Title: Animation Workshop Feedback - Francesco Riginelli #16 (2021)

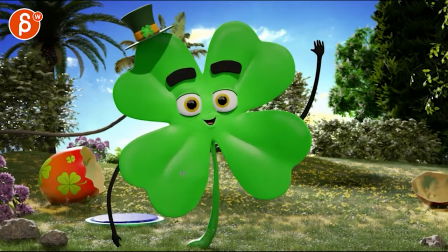You could have the eyebrow a bit higher than the other one, giving that kind of look and less defaulty fingers. You have a bit of grouping here, but maybe something a bit more interesting or even have the fingers a bit longer. It's a bit stronger. Those designs feels a bit more like a fork. And then watch.
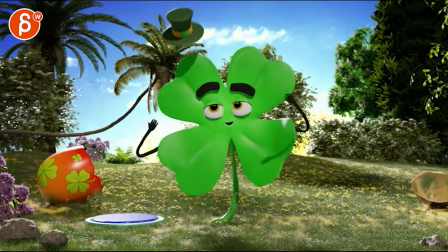That's actually cool. You got this coming up. That's cute. I love that.
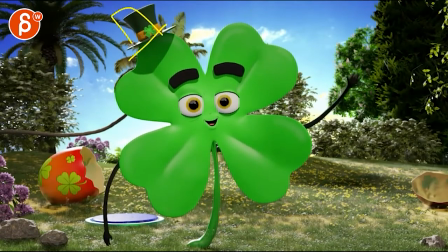And you got the looseness. it still hops maybe slide down a little bit once it starts moving it's cool though it's a lot of
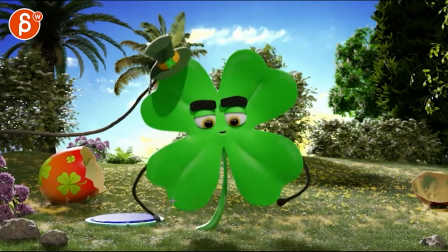work again my main thing is the balance of this and just the overall feeling of that guy just looks very very sleepy i'm not quite buying that it's let's
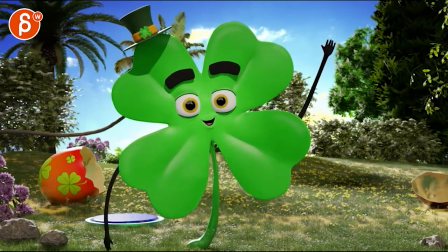go back here happiest luckiest the happiest one then
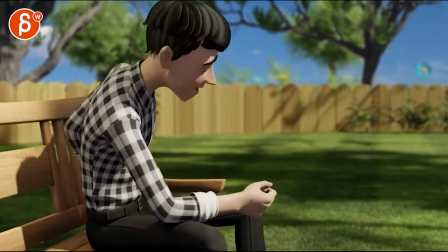switching to this when i was a kid my dad once took me on a trip that's pretty neat i like that you have it's it's a cool beginning
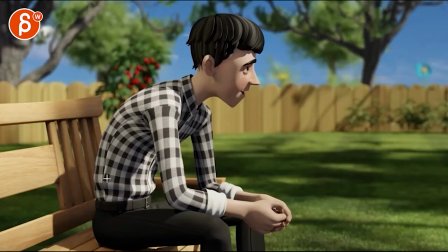i was tempted to say what if we move the character a bit further everything is a bit more uh screen left so it's not super centered but i mean even if it's just a little bit i think it's a huge note i think there's still enough empty room here it
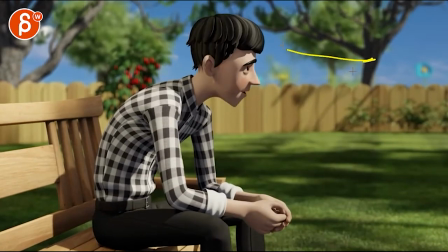looks nice and i like that there's this focus this way and then he actually He looks over to the
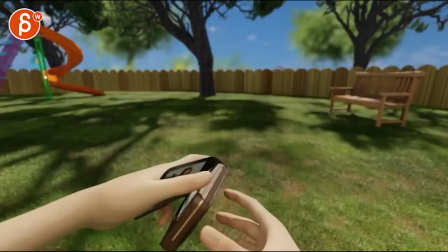person he's talking to.
Me on a trip to his favorite fishing hole.
Has nice timing of kind of casually grabbing this.
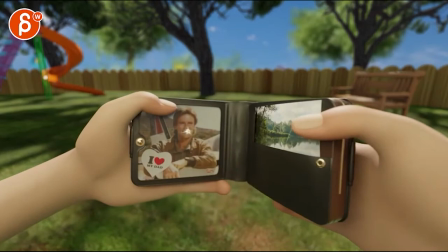Fishing hole.
This is when I went, okay. It's a distorted lens camera POV. Why not? Not what I expected, but I thought that it's wrong. It's a nice renders as well.
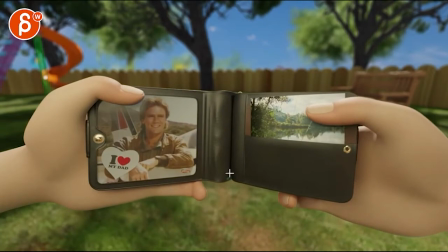It could work, but... Yeah, why not? Why not? I was slightly thrown off by the Sutton POV.
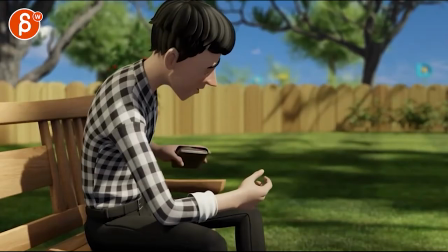Also, the thing is, he picks this out, and the thing is, it would be looking down.
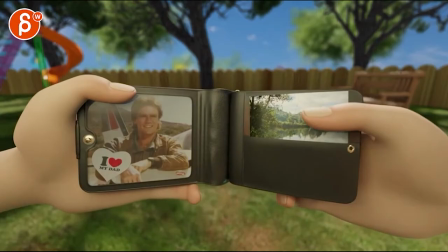And then that also strikes me as, okay, what is this? Because it's not really a POV, because those eyes would be here.
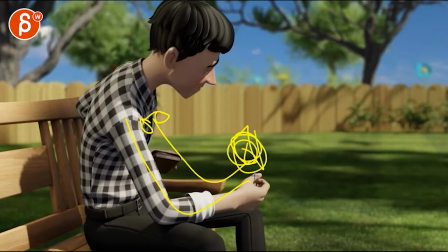If he has his hands out and holds the wallet, eyes would be here. I know I'm reading potentially way too much into this, but it would be looking down. That means, camera-wise, there would be more grass.
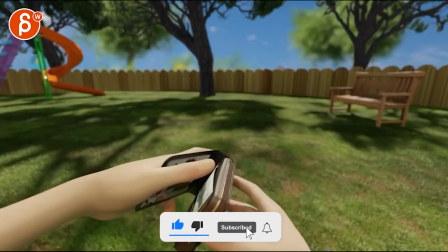I could see all of this. It would be lower. again throwing some crazy notes in there but i don't know the main thing
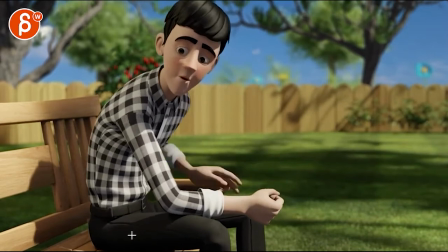i would say because again there's some really good stuff my dad once took me on a trip it's a nice lean there's nice
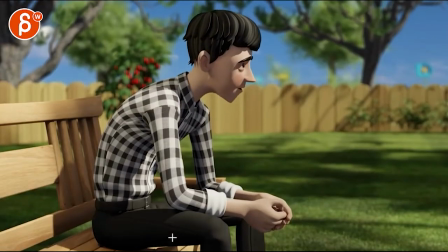just separate motion on that arm there's just enough weight you can see as the leg goes down the arm is connected
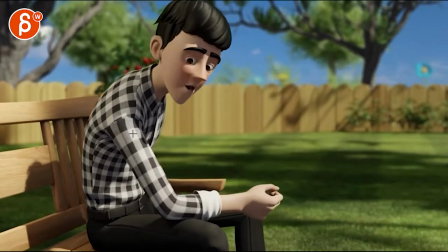maybe now and then it feels like that shoulder is a bit separate right there
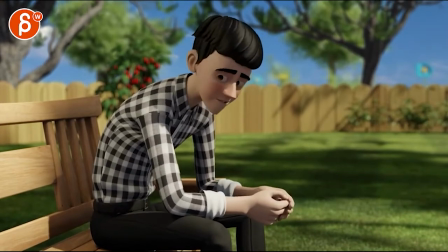there's a slight feel maybe even on this turn i love that things in the body are moving they're affected by other body parts but i feel like that could be cut in half the amount of movement of that
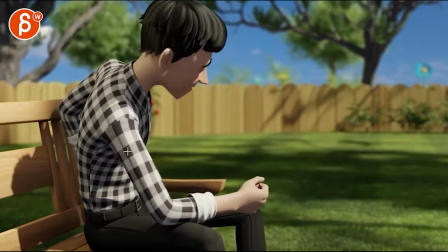shoulder i know there's stuff in the chest as well but i feel like we could reduce this and i would reduce that drop in that shoulder here
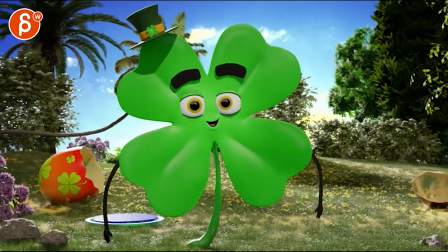by a lot that's kind of the main thing and maybe a bit busy in the hands.
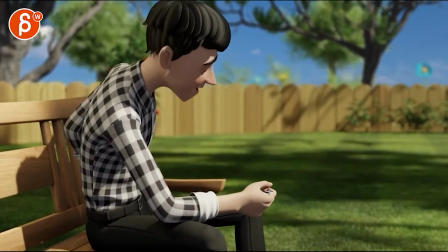That, it's that moment here where that thumb goes in and then back out, and even the fingers going in.
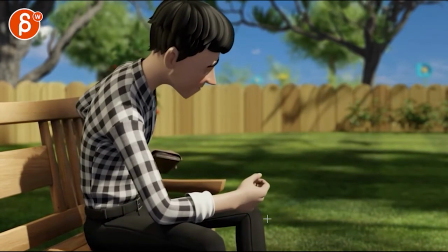I was kind of reduced that a little bit. I do like that there's ambient movement has a bit more life to it.
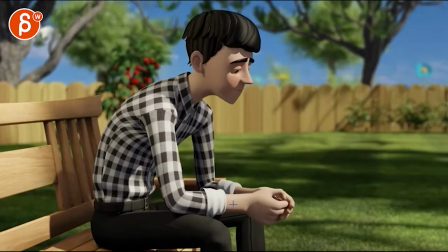This is a bit more on the naturalistic side of cartooniness, but it's nice.
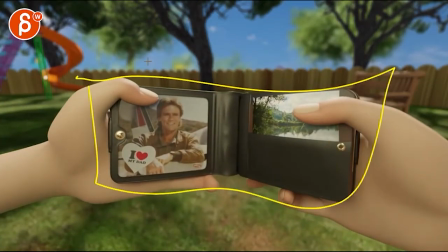But when I watched over the first time, that was just the first thing, oh, that sounds like it feels odd about this POV. That's nice, I like that little,
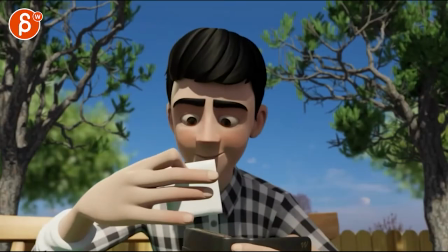thumb swipe up this was weird so that's the first thing i thought okay that's kind of weird a that we have to have this in frame it feels like a very stiff weird pose that finger
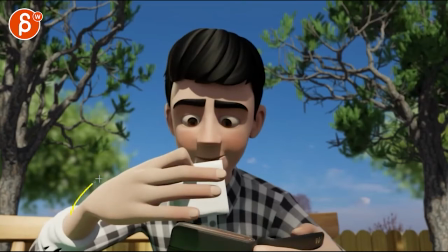pose that's a word where it would be almost there's something a bit so angular where i would rotate this a bit higher a bit away from us soften those fingers
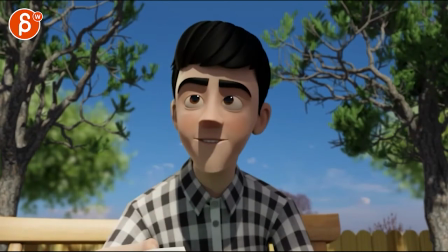and get away from those angles but the main thing is is I would actually keep that hand like this.